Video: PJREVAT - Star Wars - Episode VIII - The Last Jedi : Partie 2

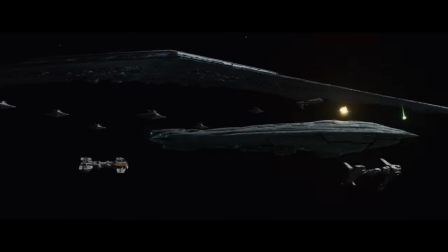21:08 Eh ! Wow ! Empire ! Massacre ! Esclaves !
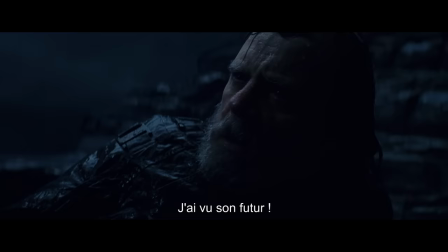21:13 Arrêtez de philosopher et agissez putain de merde ! Évidemment qu'elle a vu son futur et qu'elle sait par magie qu'elle a cette possibilité.
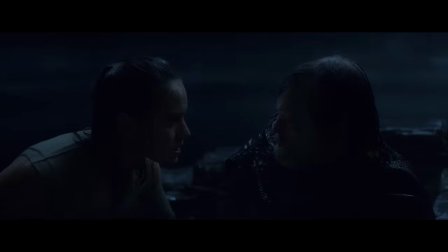21:22 Je vous rappelle.
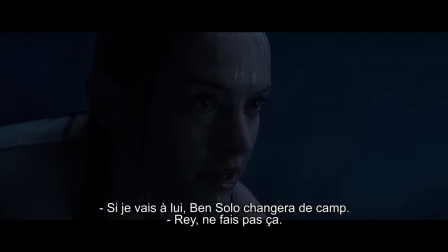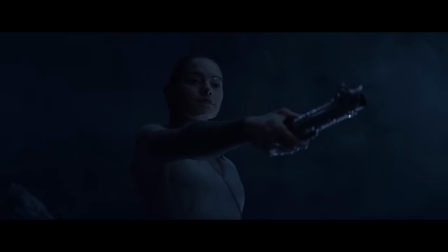21:29 Comme Luke lui dit que c'est une idée de merde, elle lui tend à nouveau son sabre pour qu'il bouge son cul, il ne le bouge pas, et...
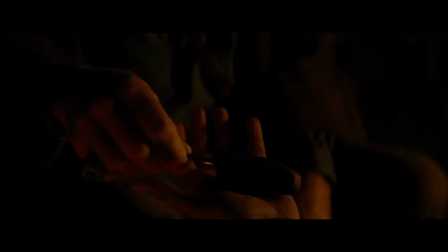21:35 WOW ! 1h20 de film, et ça y est. L'objectif entier de l'épisode 7, récupérer la carte qu'amènerait Skywalker, et jeter aux oubliettes sans jamais avoir décollé.
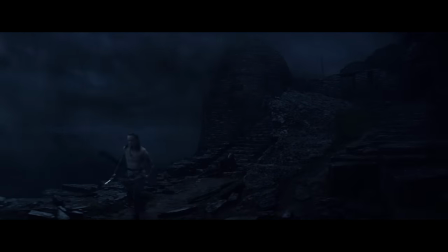21:44 Enfin, pour une fois que Rey échouait quelque chose...
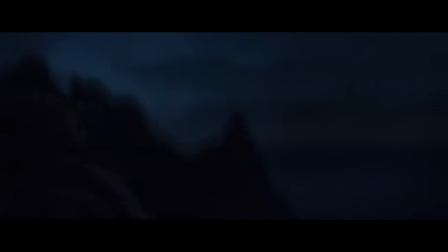21:47 Prenant cela comme étant enfin le signal pour en finir définitivement ce qu'il était censé être venu faire avec les Jedi, Luke s'arme d'un chalumeau et se dirige vers le temple pour le détruire lorsque...
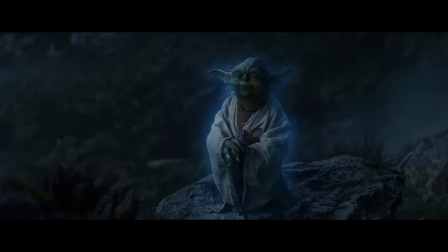22:01 Young Skywalker !
Euh... Et vous savez pourquoi cette fois vous vous êtes tous rendu compte que c'était une marionnette ? Bon déjà parce que c'est Hasbeen, je suis navré mais à un moment ou à un autre va falloir admettre que les effets spéciaux numériques sont supérieurs aux effets pratiques. mais surtout parce que ces idiots ont été filmés une marionnette de 1980 avec de la pellicule et des lentilles de 2018, ensuite scannées en 4K !
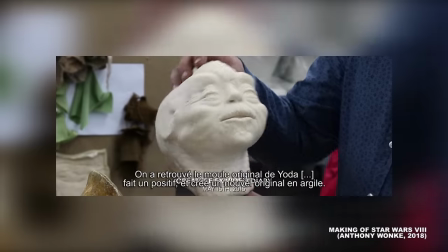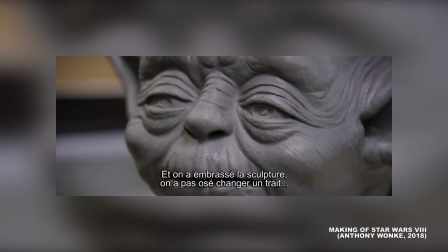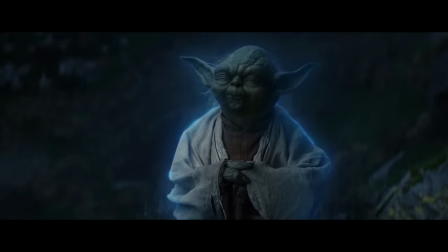22:37 Et le problème c'est que le cinéma fonctionne selon ses capacités et limitations contemporaines.
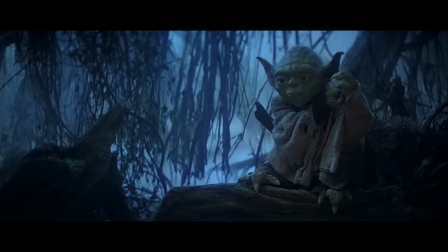22:41 Comme à l'époque on ne pouvait voir le film qu'en salle projeté en 35mm, une pellicule qui à l'époque avait une masse de grain et une sensibilité plus faible, on sculptait assez grossièrement les marionnettes,
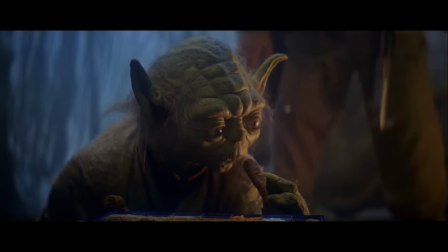22:49 et du coup, le grain donnait vie au silicone et comblait les grossièretés du masque.
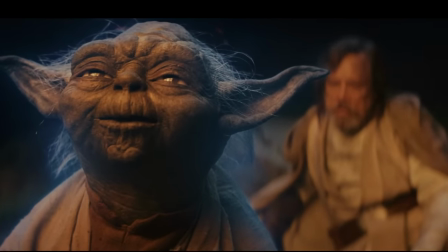22:53 Aujourd'hui, avec la précision des pellicules modernes, des lentilles, le scan en 4K pour bien se mélanger aux séquences IMAX de 65mm,
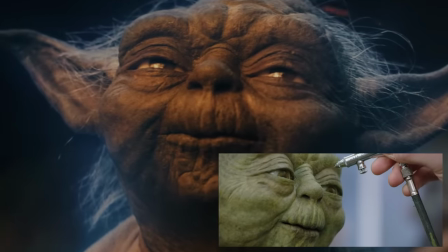22:59 et même avec une peinture moderne, ça se voit comme le nez au milieu de la figure que c'est une marionnette, et on sent la limitation dans les mouvements de caméra pour cacher le procédé !
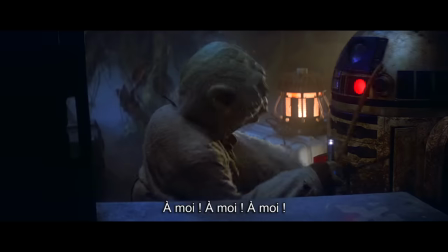23:06 Donc l'hommage passe au naufrage, surtout quand Yoda est en mode Dagobah, et pas son vrai personnage de sage. En effet, lorsque Luke s'interrompt, Yoda, lassé, fait ça,
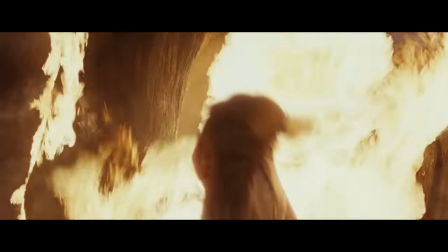23:23 et ensuite se fout de la gueule du vieil homme qui vient de se prendre une explosion dans la gueule, avant de le, devinez quoi,
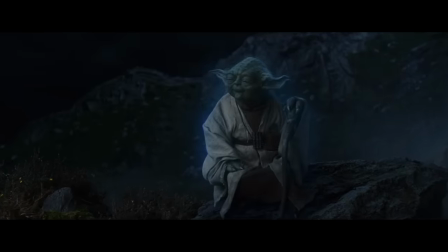23:28 troller !
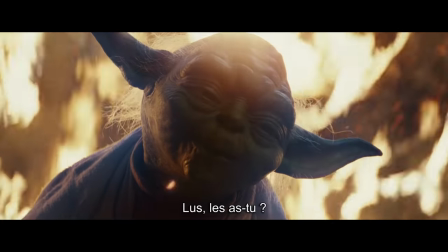Wouah ! Donc il n'a pas lu un bouquin, Yoda le torture en lui faisant croire qu'il les a brûlés alors qu'il s'est très bien créé et qu'il les a récupérés, et la raison pour laquelle il partait aussi défaitiste, c'est que comme quand il était jeune il regarde toujours trop vers l'avenir, mais là où avant c'était une qualité, cette fois-ci ça ne lui fait plus voir qu'un cycle de conflit sans fin. Alors en revanche, un truc qui a choqué plus de gens, et moi pas du tout, c'est que Yoda utilise un éclair de force. Certains disent que du coup il n'y a plus qu'à réunir une armée de fantômes Jedi et on va buter tout le monde. Vous avez l'air d'oublier qu'on n'est pas n'importe où. Acto contient le premier temple Jedi et cite apparemment « La force que doit avoir l'esprit d'un Jedi dans un environnement pareil n'a rien à voir avec un autre lieu moins lié à la force. » En revanche, du coup, on peut se demander pourquoi est-ce qu'il a mis autant de temps avant de lui parler. Et où sont les esprits d'Anakin ? Obi-Wan ? Qui-Gon même ? Depuis le temps qu'il est le dernier Jedi et qui est remis de tout détruire ? Depuis combien de temps il est le dernier Jedi et qui est remis de tout détruire ? Depuis combien de temps il est sur cette île ? Il est arrivé avant ou après les actes du premier ordre, si Snoke existait déjà ? Et attendez une minute, viens de réaliser un truc. Si Luke est au final très indécis sur le sort des Jedi, au point de conserver les livres et de ne pas pouvoir se résoudre à les brûler, comment il peut jeter sans remords le sabre de son propre père ?